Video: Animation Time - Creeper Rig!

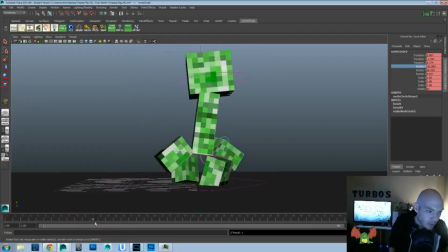[12:26]
But it's a rig we've never used before, so we'll just try it out and we'll see what we get.
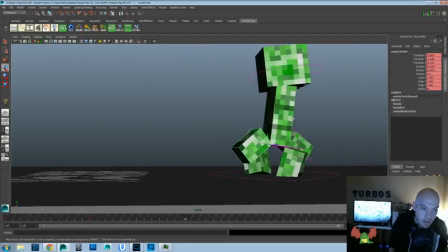[12:33]
I'll go 24, and I'll rotate that in X, and I'll rotate that in X, and we'll rotate those back out.
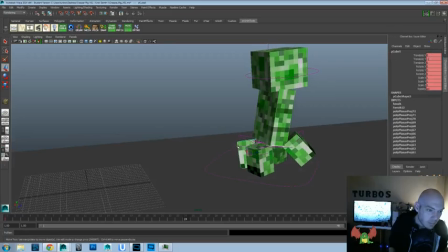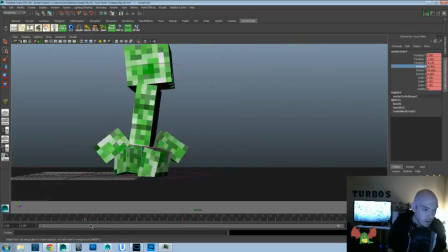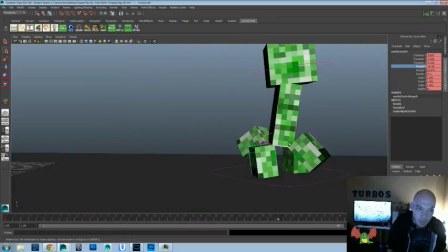[12:58]
Let's go to 36, and we'll rotate that out in X, and rotate this one out in X.
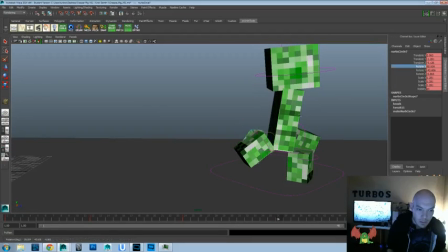[13:10]
Maybe what we could do instead is do almost little bounce steps. That can be fun too.
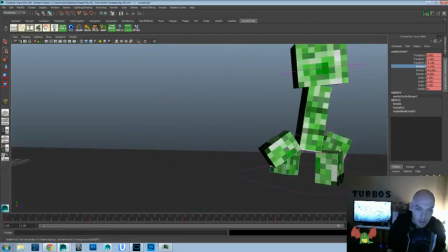[13:16]
We'll see. And then we'll rotate that back out.
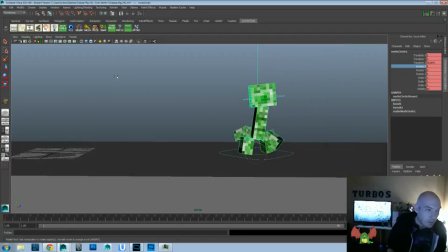[13:30]
Okay, let's see if this basic idea works. And one thing we're going to want to do animation editors, graph editor.
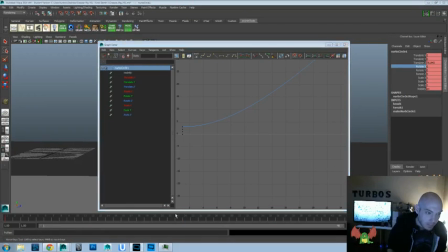[13:37]
I want to make, oops, grab the wrong thing there.
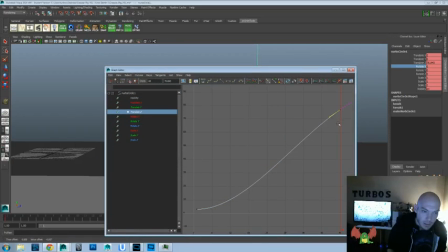[13:42]
Translate Z, I want to make that so that that's an even, straight, left to right move.
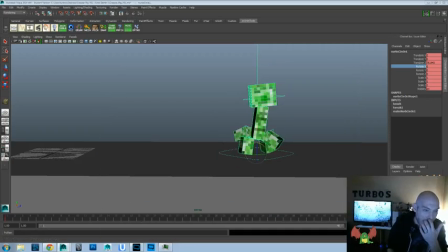[13:50]
Okay, what's that? Okay, there's really no sense of contact or really weight or anything here, so it's going to be a little tricky.
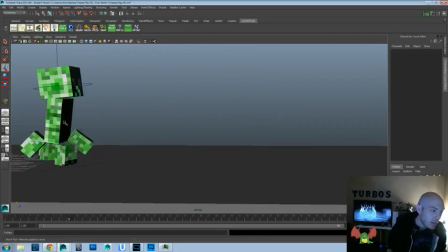[14:05]
There's not a lot of overlap or anything that we can add here, so maybe what we can do is
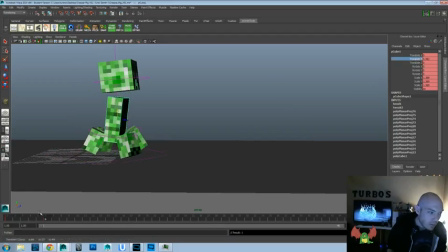[14:13]
bring that down, and bring that up, bring that down, bring that up. We're just going to have to play with this one. It's not going to be a traditional kind of video for this one. We'll just try to see if we can get something fun and creative with this movement here.
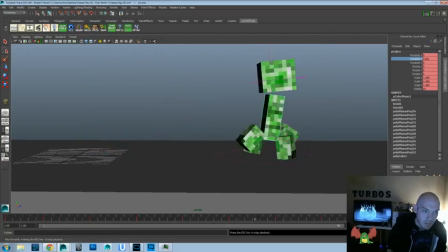[14:32]
So let's see. That way we have a little sense of bounce and weight to it. And let's see. So this guy we could crunch down here to add some kind of squash and stretch up.
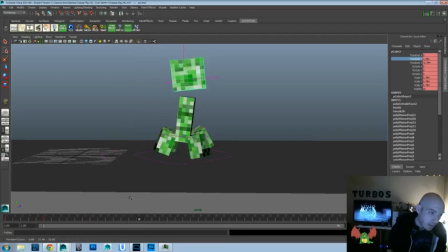[14:50]
And maybe even we'll raise it and disconnect it. Again, this is going to be different than most of my videos. I usually try to do those ones a little more realistic, even if it's kind of a crazy pose to start off with. This one is just going to be real playful. So let's see how that works. Boop, boop, boop.
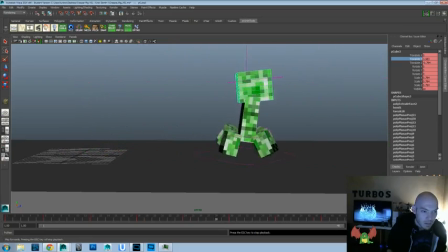Okay, now let's go ahead and delay that 2 frames. Let's see.
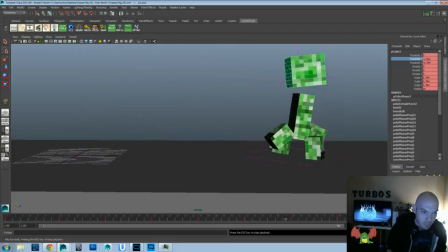I really wish there was a better way that we could sell the feet being planted, though.
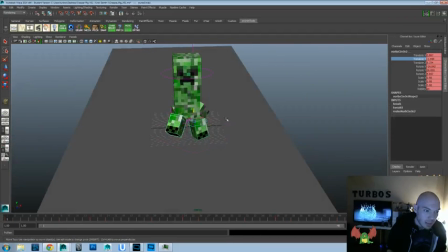[15:41]
What if we instead go into here and we'll do
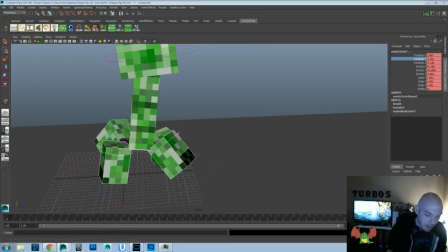[15:50]
so I'm just going to go ahead and delete everything we had on there. You're like, oh no, we did all that work. Oh well. And let's go ahead and zero out everything again. Because I just feel like there's no sense of
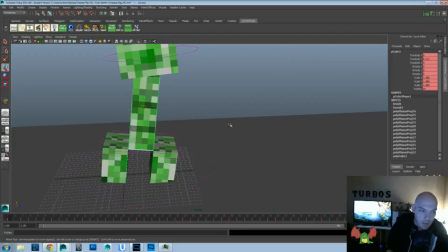[16:10]
contact or anything, and that just gets rid of all the believability here. And we'll get rid of the rotate there.
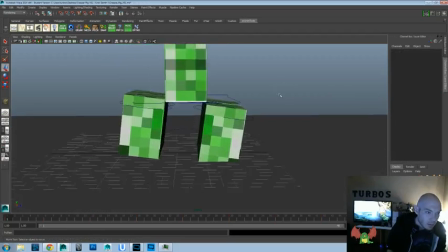[16:20]
And let's
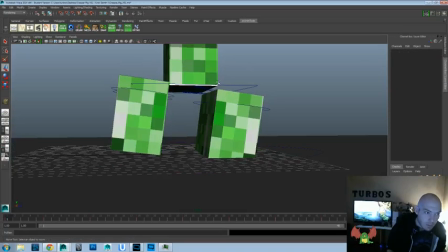[16:25]
grab all those. Oh, it's not gonna let us do that.